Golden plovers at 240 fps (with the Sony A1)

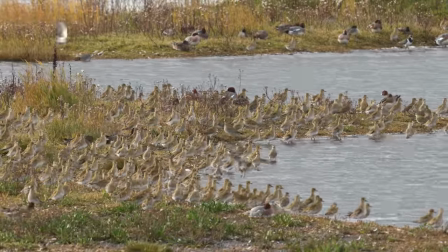4:11 So here we have footage taken at normal speed
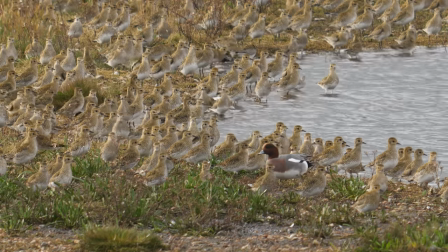4:17 and you'll have them to concentrate and watch these birds looking for when you think they're going to take off and they do give themselves
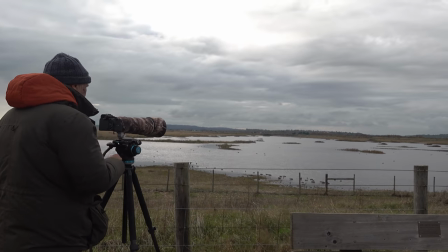4:24 away it is possible to guess when they're going to take off they take up a certain posture I liked it
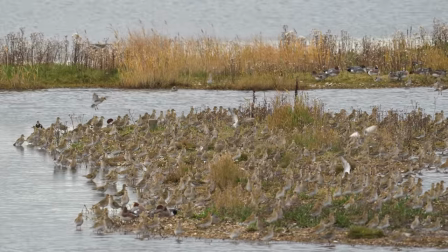4:31 when they gathered on this particular island it was nice and isolated and
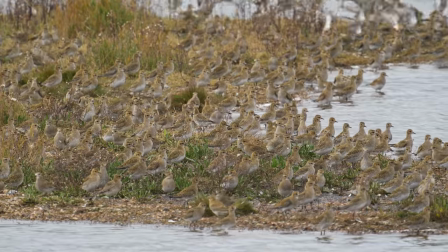4:38 then you're just watching the birds but unfortunately here they take off at the back and it passes through the crowd but the
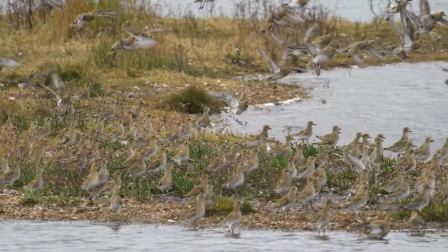4:45 ones at the front don't actually leap into the air and it's those that were the important ones I
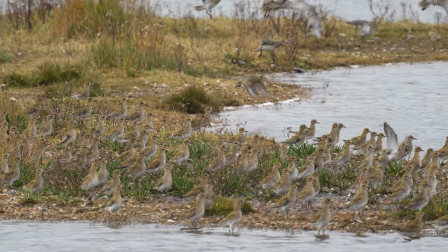4:51 really wanted those to go up they do eventually it's just delayed action there
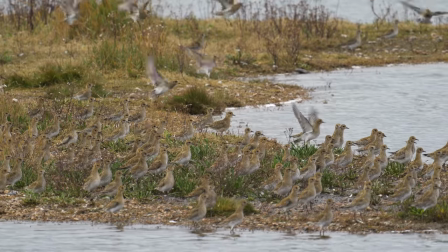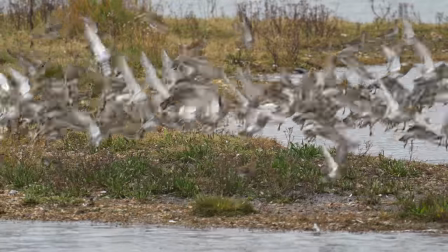5:05 we go they
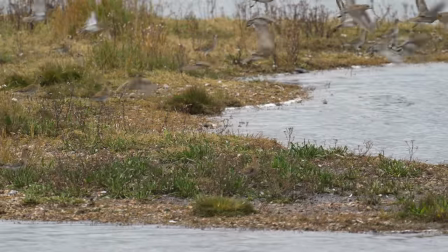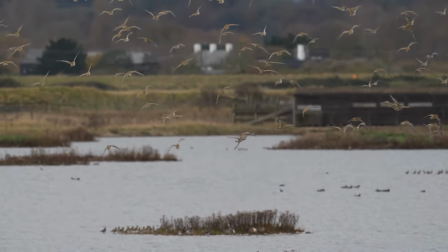5:14 look quite spectacular when they're flying around in the sky it's not as dramatic as
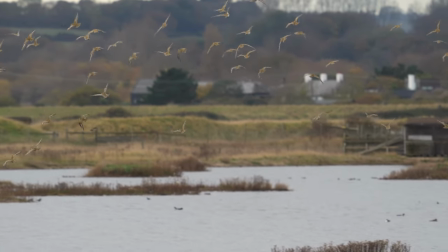5:20 those wonderful spectacles you get at places like Snattersham in Norfolk where the knot
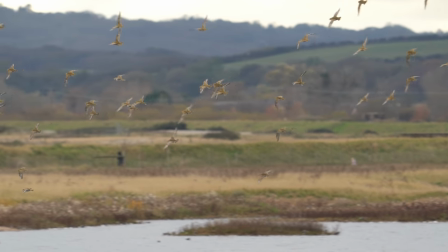5:25 swarm around in huge numbers but it's nice to be doing
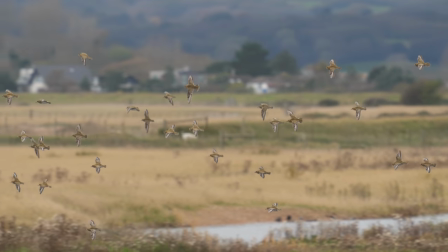5:30 a different species and I think Golden Plovers are a very attractive bird.
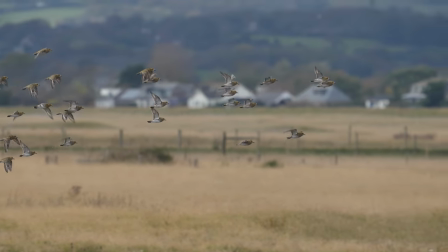5:38 So these are now taken in slow motion, this is 120 frames per second in 4k.
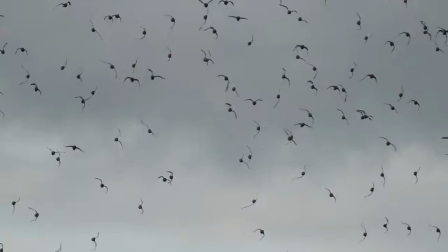5:46 Notice the birds turn upside down at times, very dramatic.
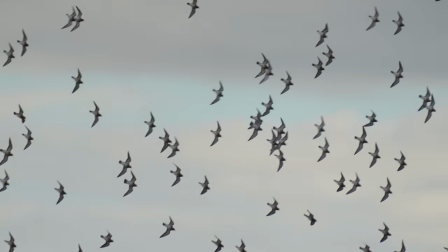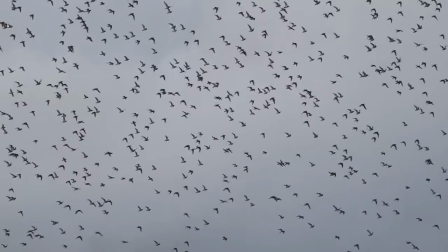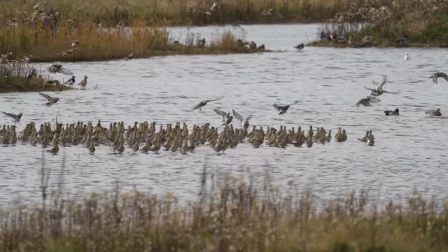6:06 Notice here that the birds that are arriving appear to push the existing birds up
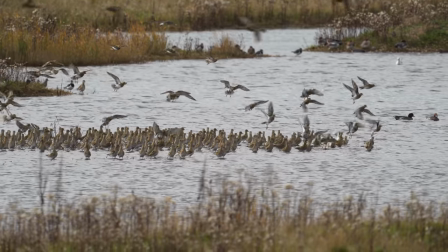6:11 into the air and I saw this happen on several occasions at
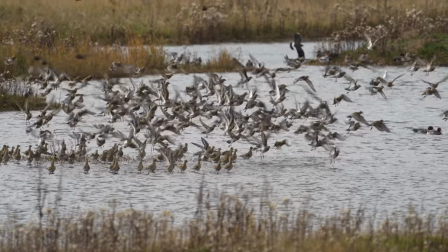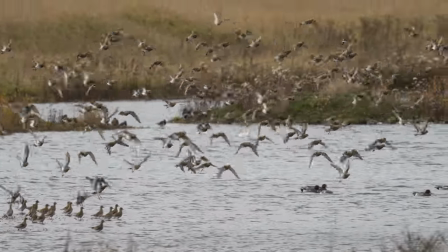6:22 other times you can see that a predator has disturbed them usually a sparrowhawk on even more occasions you could see no
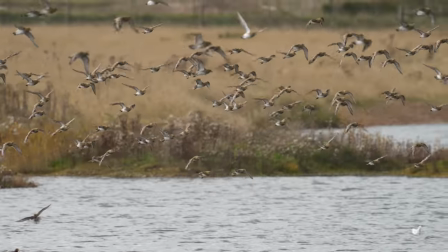6:30 reason why they took off they just suddenly launched into the air there probably was something there I just couldn't see it
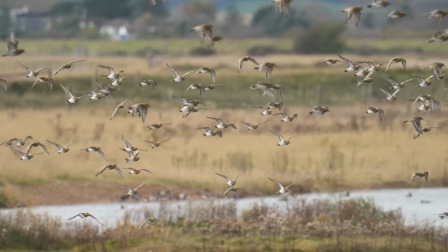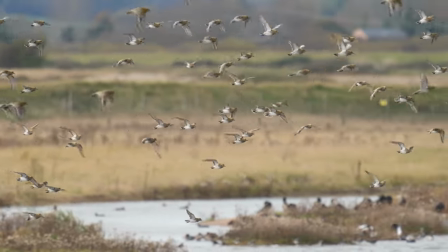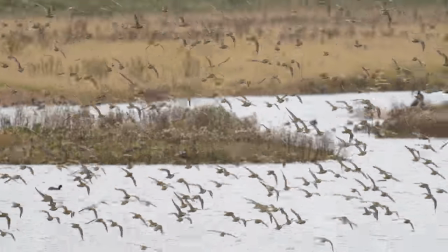6:50 now this clip is at normal speed and it looks far too fast and I've noticed this since I've started to film wildlife,
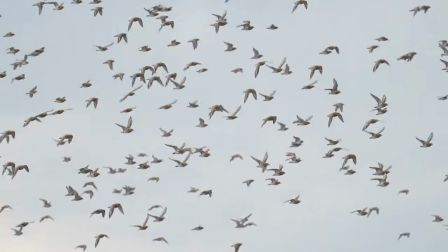6:57 you really need to slow it down to make it look natural.
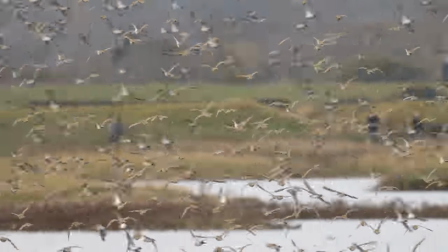7:01 So we're looking at that same clip again, but now it's going at half speed, and that looks as I remembered it.
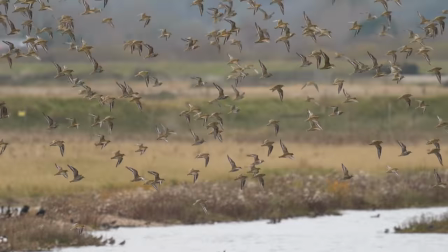7:09 That seems more natural. But I've noticed this on the telly too, now that I've watched a lot of wildlife films from the point of view of somebody trying to do it,
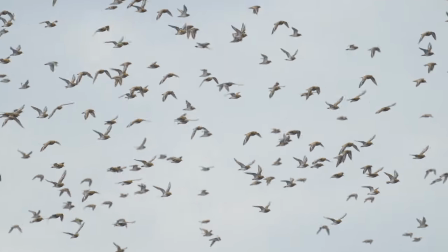7:17 a lot of the wildlife footage we see on TV is slowed down a bit. Wildlife actually doesn't move as slowly as you're looking at.
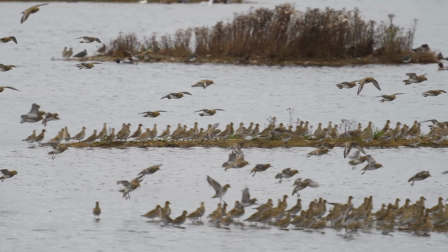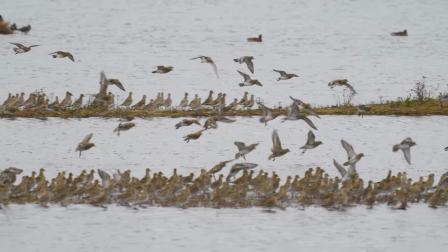7:32 Another clip where the incoming birds disturb the birds already in the roost.
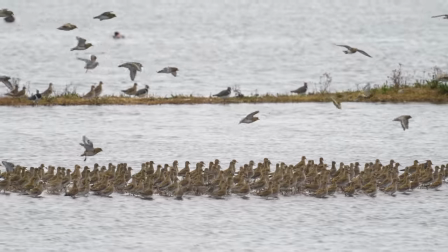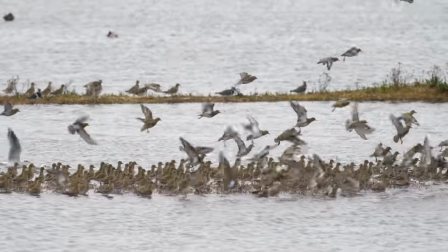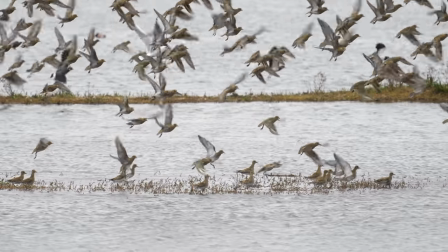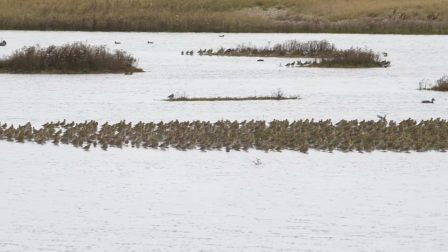7:57 Now I didn't try to do an accurate count of these birds but just to give you an idea of the numbers and how you count birds.
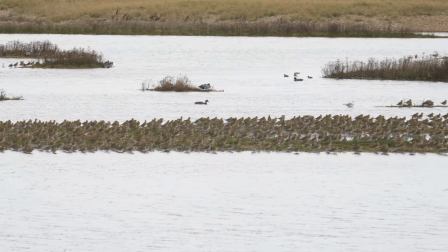8:05 You certainly don't try and do it 1, 2, 3, 4, 5, 6, that would be impossible.